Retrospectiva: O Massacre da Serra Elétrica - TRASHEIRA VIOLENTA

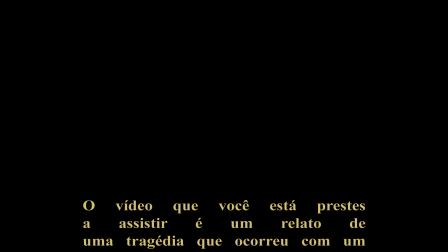(0:00)
O vídeo que você está prestes a assistir é um relato de uma tragédia que ocorreu com um jovem em particular, Oswaldo Marque.
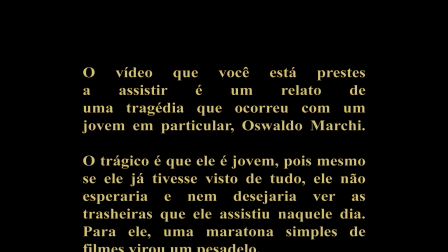(0:07)
O trágico é que ele é jovem, pois mesmo se ele já tivesse visto de tudo, ele não esperaria e nem desejaria ver as tracheiras que ele assistiu naquele dia.
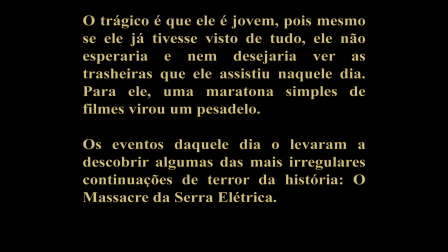(0:14)
Para ele, uma marotona simples de filmes virou um pesadelo. Os eventos daquele dia o levaram a descobrir algumas das mais irregulares continuações de terror da história. O Massacre da Serra Elétrica.
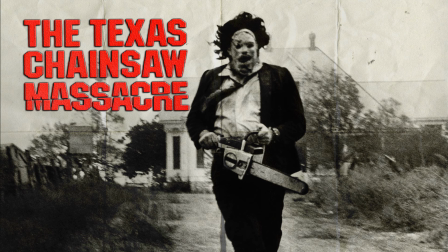(0:28)
O Massacre da Serra Elétrica. Essa hora ia chegar, né? Acho que só faltava essa das franquias slasher originais dos anos 70 e 80.
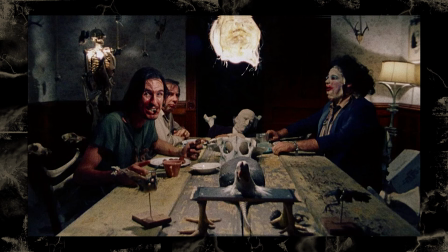(0:35)
O Massacre da Serra Elétrica é aquela boa e velha história de família de assassinos canibais texanos.
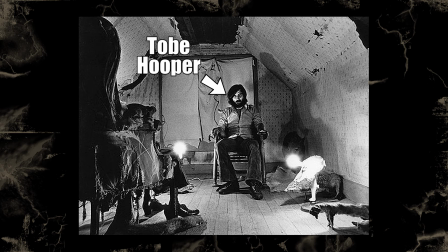(0:40)
Essa ideia foi concebida pelo diretor Toby Hooper como uma grande mistura de várias influências diferentes.
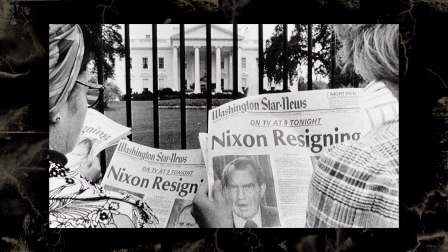(0:46)
Que incluem o clima político tenso e a violência retratada nos noticiários dos Estados Unidos nos anos 70.
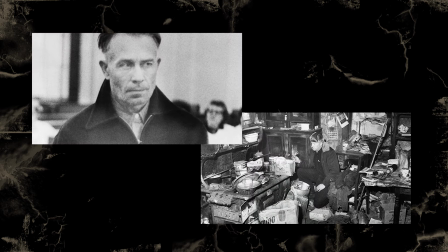(0:52)
O caso do assassino Ed Gein, que já tinha esperado Norman Bates em Psicose.
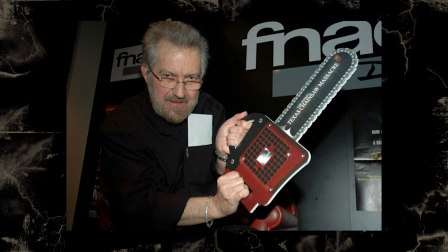(0:56)
E a vontade do Tobe Hooper de usar uma serra elétrica nas pessoas que estavam na frente dele em uma loja cheia.
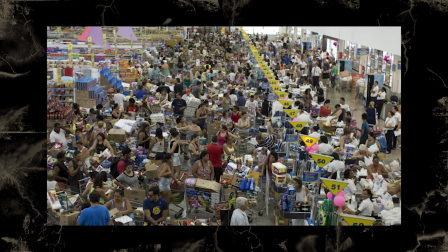(1:01)
Pois é, né? Quem diria que um dos criadores do Massacre da Serra Elétrica foi o aniversário do Gunnabara. O primeiro filme foi A Trascheira das Trascheiras.
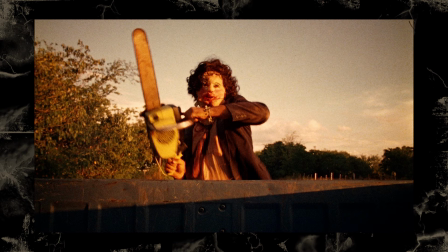(1:08)
Ele foi produzido por um orçamento muito baixo, foi um dos primeiros filmes considerados um slasher, e já estabeleceu algumas das principais regras desse subgênero.
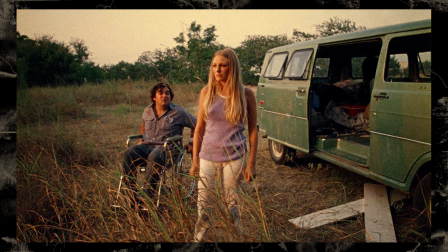(1:17)
Ele foi lançado no começo dos anos 70, e foi tão diferente e grotesco que ele foi banido em vários países, incluindo o Brasil.
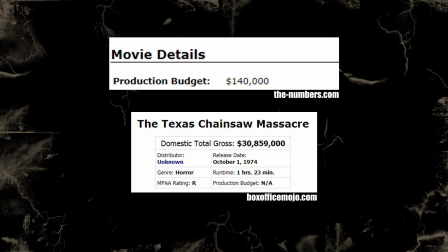(1:24)
Mesmo com toda essa censura, ele foi um grande sucesso de bilheteria.
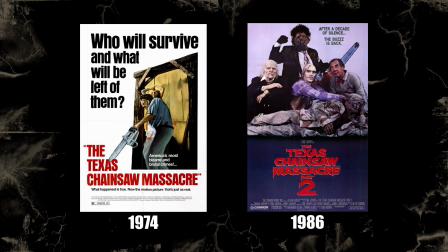(1:29)
É até surpreendente que o filme só foi virar uma franquia mesmo 12 anos depois, quando ele embarcou na onda de continuações de terror absurdas nos anos 80.
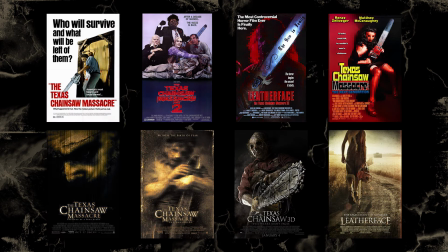(1:37)
Mas depois disso a gente já sabe o que aconteceu, né? Ele virou uma franquia, que atualmente tem 8 filmes, que inclui todo tipo de coisa.
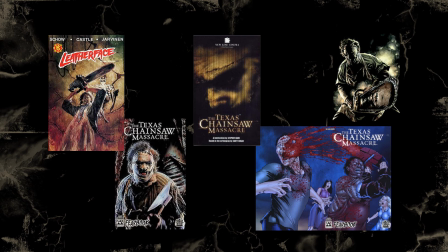(1:44)
Remake, reboot, prequel, a porra toda. E claro, tem todos os livros e comics que sempre tem.
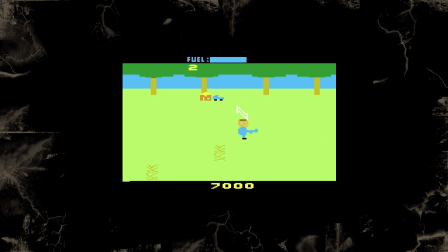(1:49)
E um jogo de videogame, que foi lançado pra Atari nos anos 80. Atualmente o Leatherface só tem feito umas pontas em outros jogos, tipo Mortal Kombat ou Dead by Daylight.
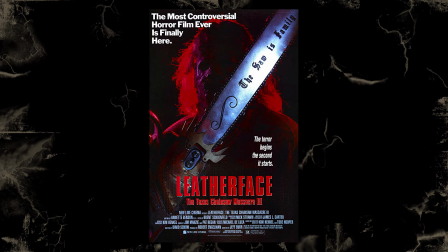(1:58)
Mas vamos falar dos filmes, né? Vocês estão aqui pra isso. Nesse vídeo eu vou comentar os oito filmes lançados até agora na franquia e falar o que eu gosto e o que eu não gosto de cada um deles.
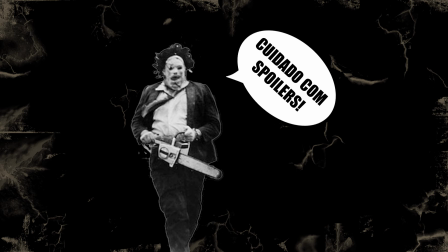(2:07)
Então eu já vou deixar avisado aqui que esse vídeo vai ter spoilers, obviamente, então prossigam com cautela.
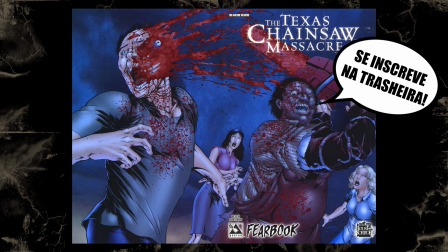(2:12)
E também já vou pedir pra vocês se inscreverem no canal, senão o Leatherface vai atrás de vocês com uma motosserra ou alguma coisa assim.
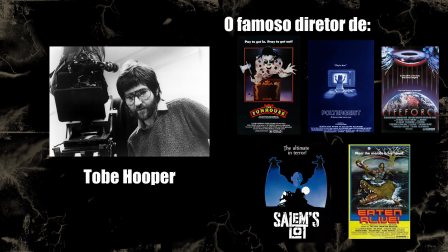(2:18)
Então, vamos lá. O Massacre da Serra Elétrica, dirigido por Tobe Hooper. O primeiro Massacre da Serra Elétrica foi escrito pelo Toby Hooper e pelo roteirista Kim Hancock.
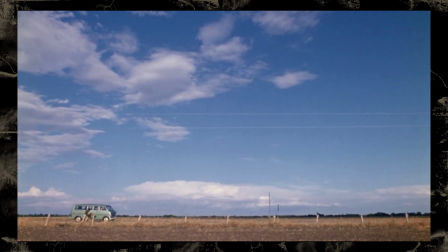(2:27)
E ele conta a história de um grupo de jovens que tá passando por uma área rural e isolada do Texas, que acabam sendo vítimas de uma família de assassinos canibais.
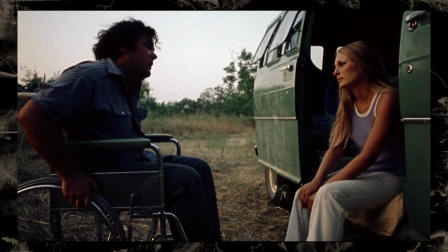(2:34)
Esses jovens incluem os irmãos Sally e Franklin, que decidem visitar a casa velha dos avós que fica por ali.
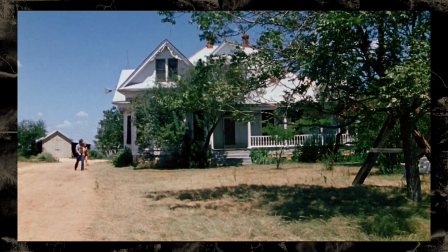(2:40)
E enquanto estão andando pela área, eles encontram essa outra casa que, por acaso, tem um brutamonte mascarado com uma marreta e uma motosserra.
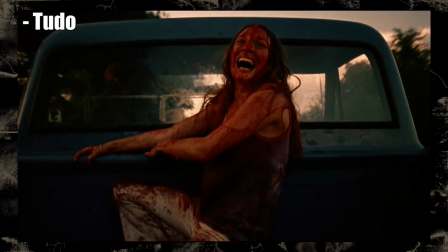(2:47)
PONTOS POSITIVOS! Esse filme são 83 minutos de puro terror na sua forma mais crua e bruta.
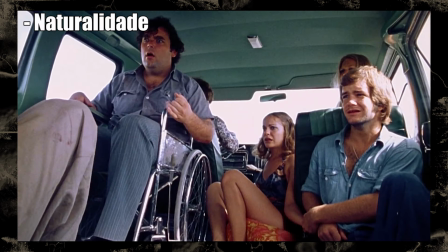(2:54)
Tem toda uma naturalidade, tanto com as atuações e diálogos, como no jeito que ele é filmado.
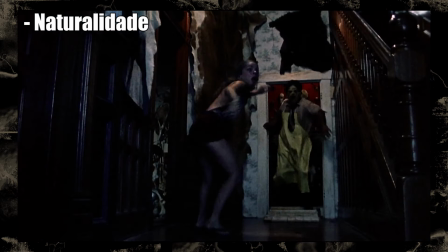(2:58)
Tem muita câmera de mão que parece que tá ali na cena junto com os personagens. E o filme foi gravado em 16mm, que dá esse visual granulado e meio caseiro.
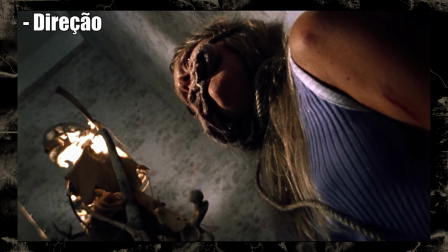(3:07)
E a direção é muito louca também, porque ele faz de tudo pro filme ficar esquisito. Ele usa uns ângulos de câmera muito estranhos e uns close-ups extremos.
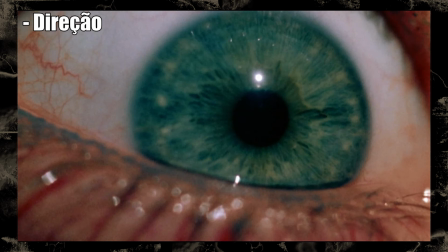(3:15)
Na cena do jantar, quando você acha que não dá pra aproximar mais do olho da protagonista Ele consegue fechar mais o plano E essa cena de jantar é
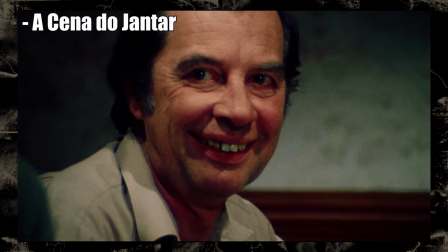(3:22)
provavelmente uma das coisas mais sujas da história do cinema Com todos esses close-ups e o personagem do vovô moribundo que chupa sangue Você só
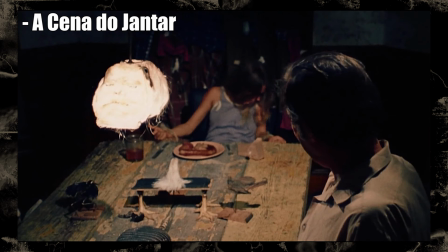(3:30)
fica desconfortável, parece que você tá assistindo uma coisa proibida Não era pra você tá vendo isso Toda introdução do filme serve pra dar uma atmosfera muito boa
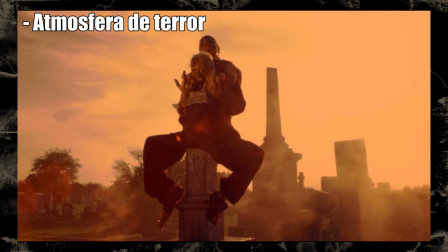(3:37)
Com a narração e esse plano longo que vai revelando um corpo montado no cemitério O roteiro é bem simples e direto ao ponto Ele tem situações
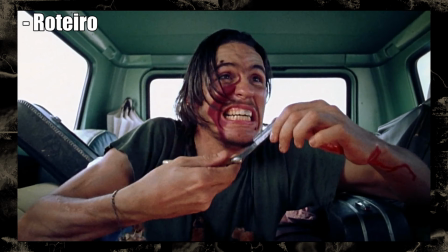(3:45)
muito tensas, tipo ficar preso numa van com um maluco psicótico, mas também tem momentos bem sutis de humor negro ao longo da trama.
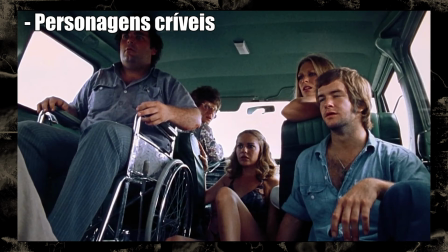(3:52)
Os personagens são críveis, eles parecem pessoas reais e eles não são estúpidos. E toda a família do Leatherface é ótima também.
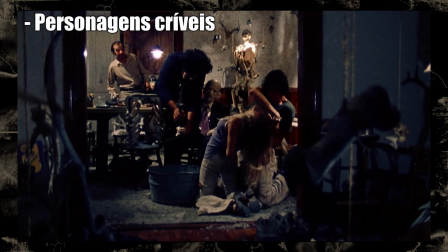(3:58)
Eles têm uma dinâmica meio louca, mas que é bem estabelecida. E a atuação deles também é foda, principalmente o Edwin Neal fazendo o mochileiro.
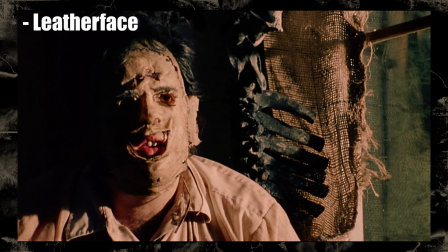(4:06)
O Leatherface também é um ótimo vilão.